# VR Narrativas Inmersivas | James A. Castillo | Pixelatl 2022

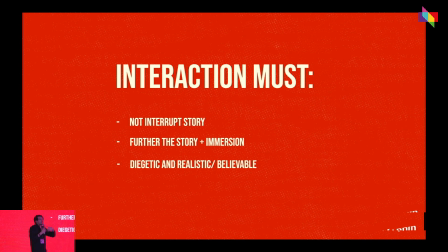1234s
Diegética significa que no haga falta un tutorial para explicarte, sino que estamos utilizando ya, digamos, como de una manera, el conocimiento innato de la gente para ya como no tener ni siquiera que sugerir tocar algo, sino que la gente automáticamente ya va a entender de qué manera funciona la historia. Y aquí viene la siguiente parte,
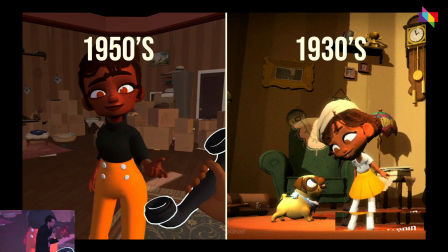1253s
la gran solución a todos nuestros problemas de cómo narices metemos interacción, historia, narrador, una hora, tal. Imposible. Lo dividimos, ¿no? Tenemos, ya que tenemos una historia donde hay un narrador en el futuro que nos está contando una historia del pasado, el pasado se puede convertir en el lugar en el cual el teatro explota,
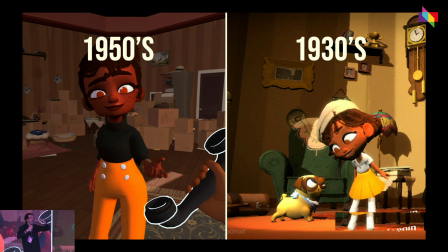1273s
¿no? La iluminación es artística, los personajes se mueven de una manera como una pantomima, es todo mucho más elevado, mucho más loco, mucho más dinámico y es estrictamente, salvo en un par de ocasiones, narrativo. No hay interacción porque esta es la historia que mola. Esta es la parte guay. A ver, no es por echar mierda esta, pero es otro rollo.
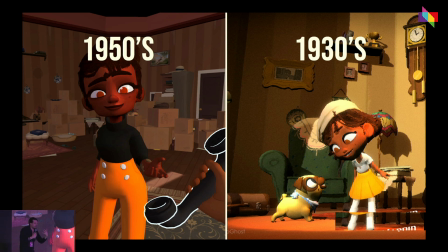1291s
Y esta es la parte en la cual los colores son un poquito más naturales, todo es un poquito más orgánico, el acting es mucho más delicado, es más nuanced. Ella te mira, interactúa contigo, tú puedes coger cosas, ¿no? Entonces ahí de repente ya tenemos una manera de estructurar la historia en la cual podemos, como, ¿no?
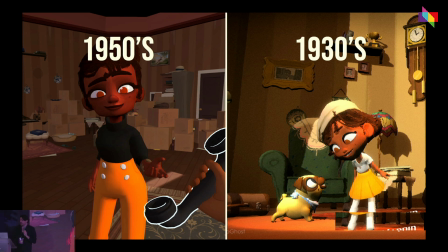1311s
Marriage, encajar todos estos requisitos. Y esto es un poco lo que ya empieza a formar el proyecto en sí, ¿no?
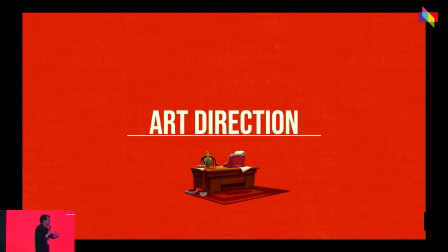1320s
Para que seáis una idea, ¿no? De esta idea, lo mismo, vuelvo a repetir. Esto es un proyecto que nunca surge de una manera, ¿no? Como mágica, sino que es una respuesta a una serie de contextos y de problemas que fuimos encontrando.
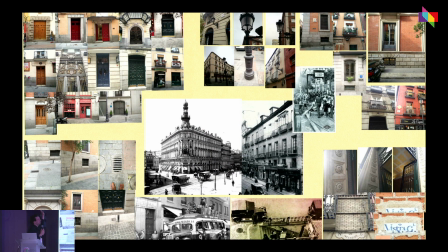1335s
Dirección de arte, por supuesto, tenemos ahora que codificar todo Madrid y hacemos, pues creo que dos viajes a Madrid, en la cual, pues esto es una ínfima parte de lo que es un disco duro de cientos de gigas, de fotografías de puertas, farolas, todo tipo de detalles.
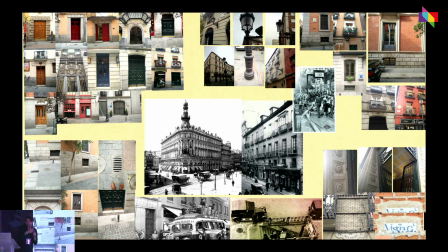1350s
Fuimos incluso a los archivos nacionales encontrando fotos, porque, por ejemplo, una cosa que ya no existe en Madrid son los tranvías,
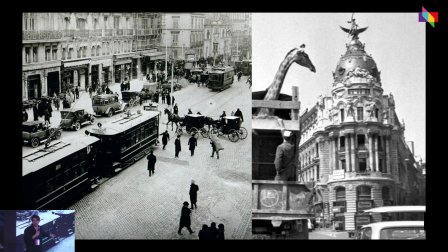1358s
porque durante la Guerra Civil desaparecieron todos para hacer balas y armas y cosas así. Entonces, tuvimos que encontrar, entramos en el Museo del Ferrocarril, fuimos ahí, sacamos fotos a los tranvías, tarana. Entonces, es todo un proceso, ¿no?
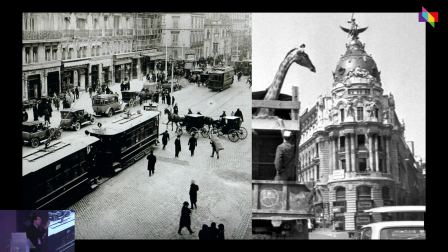1372s
de codificar ese Madrid, que no es un documental, por supuesto, pero sí que queremos que tenga ese elemento importante.
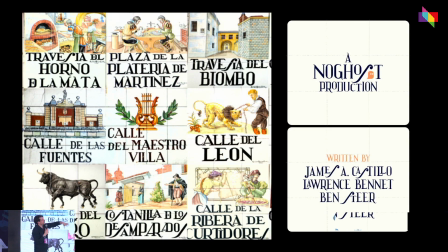1381s
Esto es un detalle, que es un poco el nivel, ¿no? del director de arte, Juancho Crespo, que estas son las típicas señales de Madrid, de las calles de Madrid, y creamos toda una tipografía basada en estas letras, en estos callejeros, lo mismo, bueno, pero para la parte de identidad visual del proyecto.
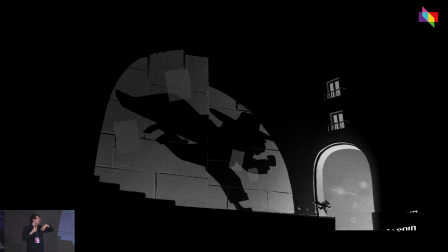1399s
Y aquí empiezan pues algunas de mis primeros dibujos, intentando pues codificar ese elemento de abstracción, noir, Madrid, y aquí veréis algunas localizaciones que son del Madrid que todos conocéis, pero ya empezamos a ver de qué manera podemos trabajar la luz,
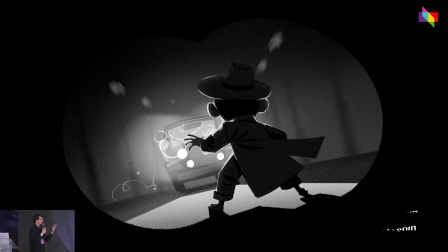1413s
¿no? La iluminación, las siluetas, los personajes, el estilo. Sabíamos que el headset, el Quest, es un headset limitado. Es más o menos igual de potente que un teléfono móvil. Entonces, en realidad,
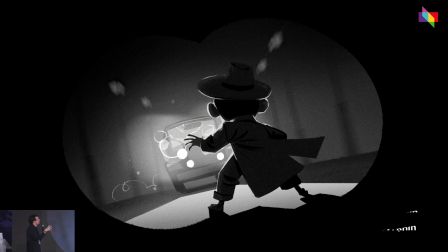1429s
imaginad que esto tiene el mismo engine que un juego de teléfono móvil, para que os hagáis una idea, ¿no? De las limitaciones. Entonces, tuvimos que desarrollar un estilo más o menos gráfico que nos permitiera que no pareciese limitado, ¿no?
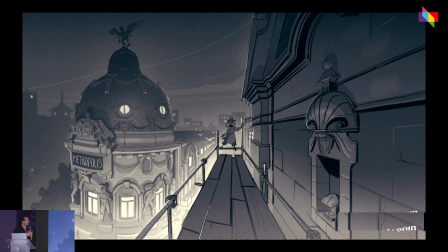1443s
Bueno, aquí tenéis algunos dibujos más de uno de los clímax de la historia, del edificio Metrópolis de Madrid.
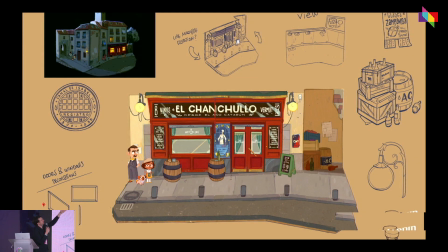1450s
Y luego aquí veis un poquito más pues ese, ¿no? Todo ese breakdown de... Es un teatro, por lo tanto, las cosas tienen pues ese 2.5, ¿no? Como una densidad que no es full realista.
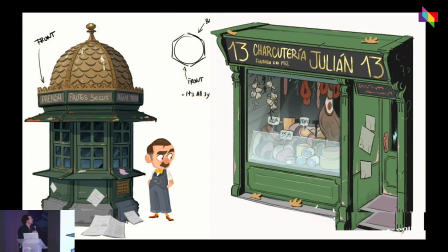1462s
Aquí algunos más de diseño. Buscamos lo mismo, la especificidad, ¿no? Elementos que lo hagan parecer algo vivido. Es un Madrid que está lleno de vida, lleno de detalles.
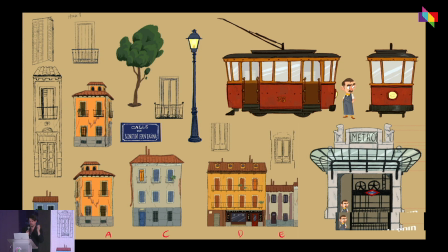1475s
Bueno, esto es un ejemplo de lo mismo, cientos y cientos de fachadas.